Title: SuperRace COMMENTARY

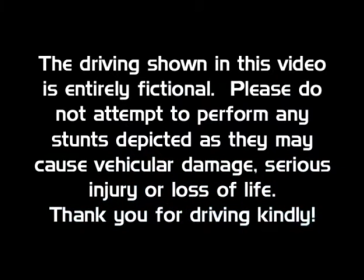0:53 Hi, I'm Joe Lawson of Lawson Digital Arts. Hi, I'm Dan Peters, the creator of SuperRace and also known as Uncle Dan.
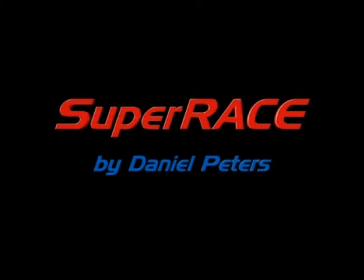1:01 And welcome to the commentary track to give you a little bit of an idea of what went into the making of SuperRace and where it came from and how it was created.
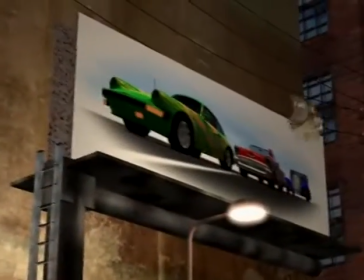1:09 And it's kind of a unique program in that Dan basically did this 100% on his own.
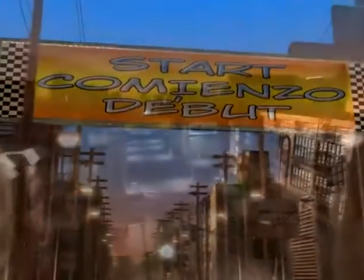1:15 Yeah, I had an idea to try and do it on a computer in my living room, and this is what I came up with.
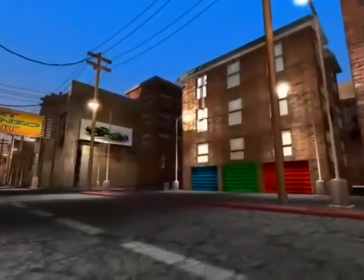1:21 Now, way back when, Kelly and I had had an idea to do a series of educational videos that taught kids,
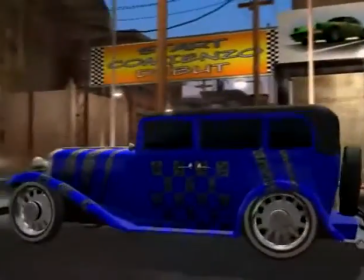1:28 because we have two of our own, how to do numbers, letters, colors, but it was more of a generalized idea,
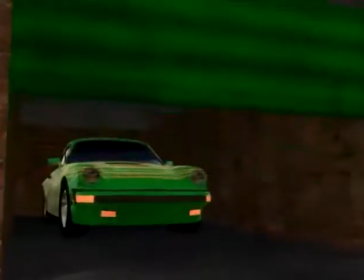1:35 and Dan heard this idea and basically took the ball and ran with it in a very impressive way.
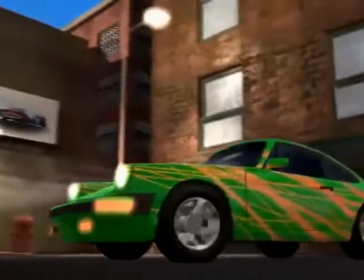1:41 I asked permission.
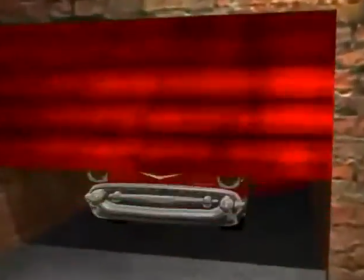1:42 It's like, if you guys don't mind, I'd like to take a crack at doing one of these myself, and they generously said yes,
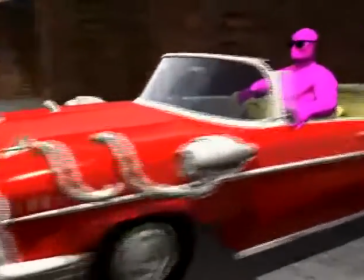1:50 and invited me along on the venture,
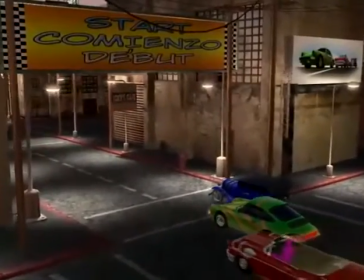1:53 and just decided that I would try and use a couple of things that I had handy and see what I came up with
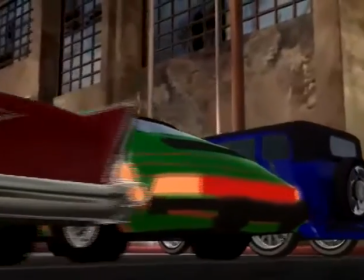2:00 to start with. And the cars in town was the first thing that I did, just to kind of do a proof of concept.
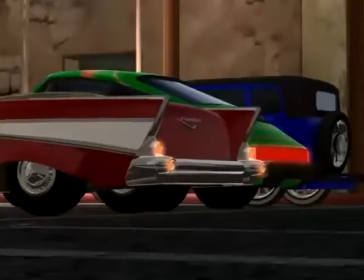2:07 And Joe and Kelly were really pleased with it and said, man, make more.
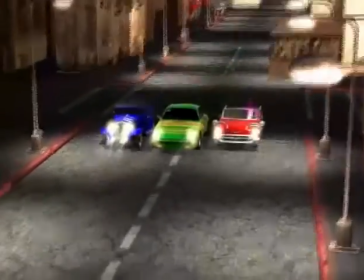2:12 I remember when we first watched it being very impressed by just the ideas that were put into it,
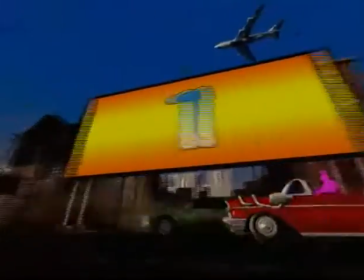2:18 and seeing it come together piece by piece. This wasn't really a standard sort of an animation production pipeline.
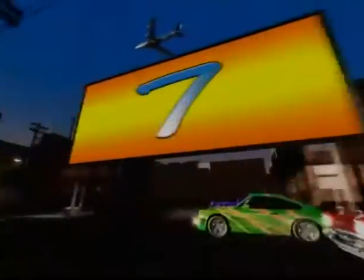2:25 No, it definitely wasn't. It was a lot more freeform rather than doing storyboards or even a script.
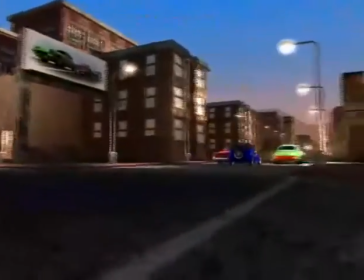2:32 I just decided I'm going to do things that I think would be fun to watch. It was also kind of incremental because I remember, for instance, these numbers.
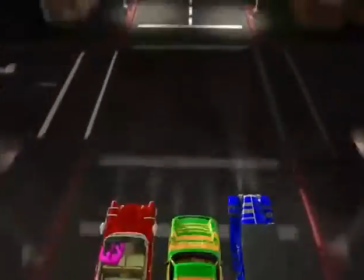2:40 When you first did them, there wasn't an airplane in the sky flying up above, and I'm not even sure that the street idea was in there.
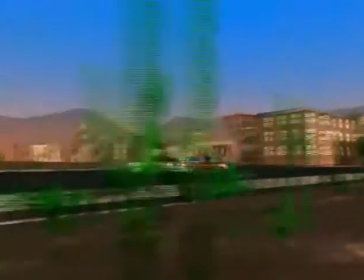2:47 I think that came later. Definitely. It was another thing that just came along as I was doing the shots and thought, yeah, this would be kind of fun to do.
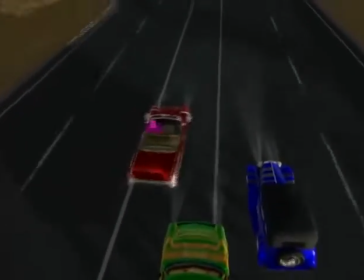2:56 And I remember the first iteration, I only counted up to 10, and Joe and Kelly thought, well, how about counting higher than just 10?
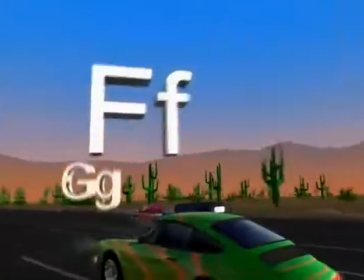3:05 And I thought, well, sure, we'll give it a try and see how it plays.
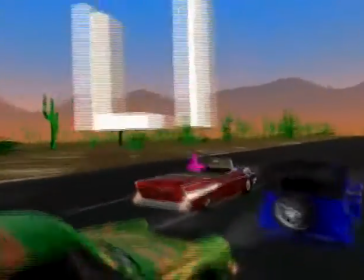3:08 One of the interesting things about the series, and this was a decision right from the very beginning, is that we do multiple languages.
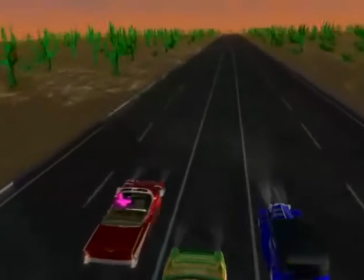3:15 For instance, the Desert of Letters here had the signs all in English, French, and Spanish.
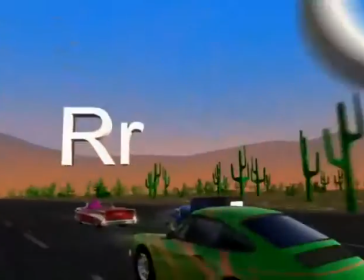3:21 Yeah, it was definitely right from the get-go we wanted to have multilingual,
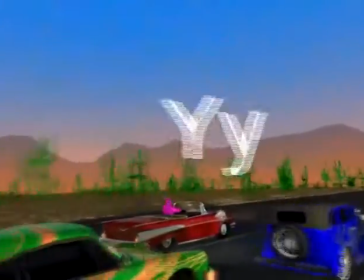3:25 because it's more important to teach that there's not just, you know, the United States in the world, that there's a lot of cultures out there,
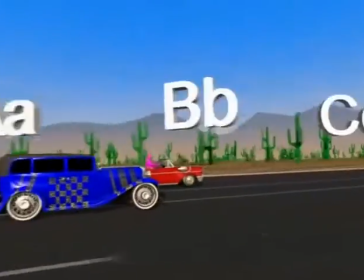3:34 and wanted to represent that in the teaching as well as the show.
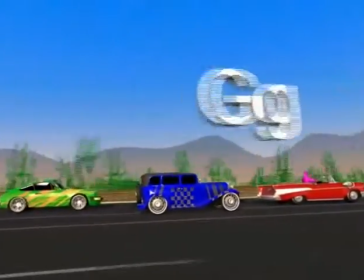3:41 And Dan,
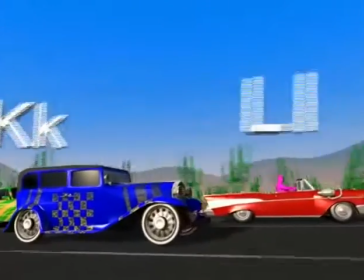3:42 one of your strengths that I would note in watching this is that you set up your visuals and then you keep the camera moving almost all the time.
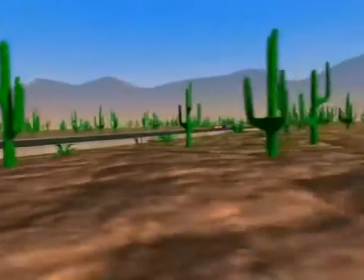3:50 And usually in CG, that's kind of an annoyance, but in this particular case, it works very well to continue the excitement factor.
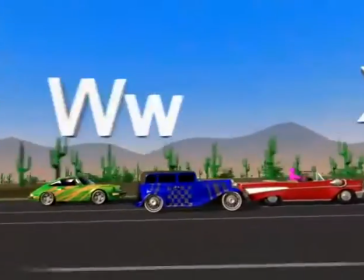3:58 Well, thank you. I tried to keep the camera moving, but I tried not to draw attention to the fact.
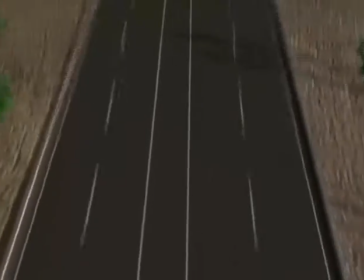4:03 I wanted to keep it exciting, like you say, and I'm pleased that it worked as well as it has.
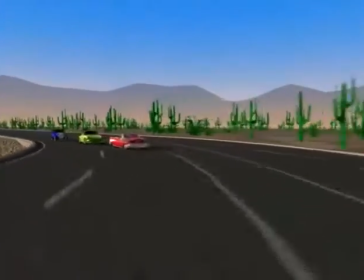4:08 I never felt, most of the time when we're watching this, like we're dealing with a CG camera.
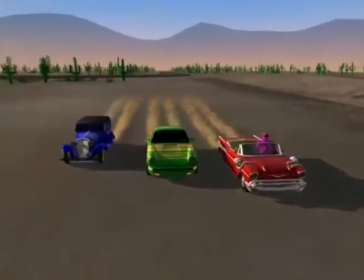4:13 Thank you. I definitely try to keep it within the boundaries of what somebody shooting a real movie would have done,
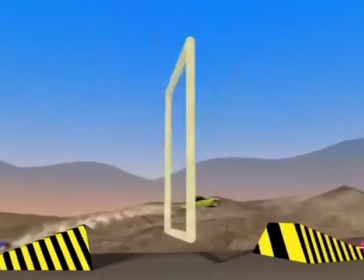4:20 so that it feels like we're watching something happen, as opposed to we're flying through this fake world.
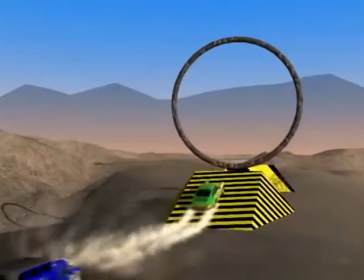4:27 Love the tumbleweeds. It was just a random idea to spice it up a little.
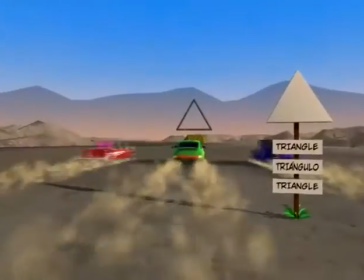4:33 Now, again, one of the interesting things about this is that we tried
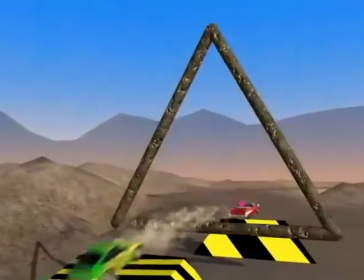4:37 to put the shapes in very interesting situations throughout the entire piece.
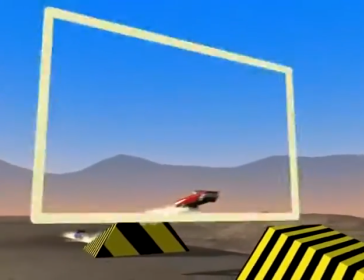4:43 Well, it was an interesting challenge to come up with something that wasn't just going to be, here's a shape standing next to the side of the road.
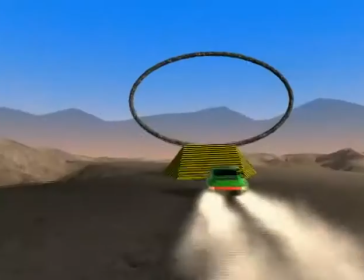4:51 What software did you use for this? This was all rendered and animated in Lightwave 3D.
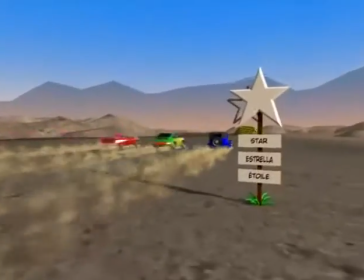4:57 Okay. And what would you say would be the normal process of putting together one of these shots?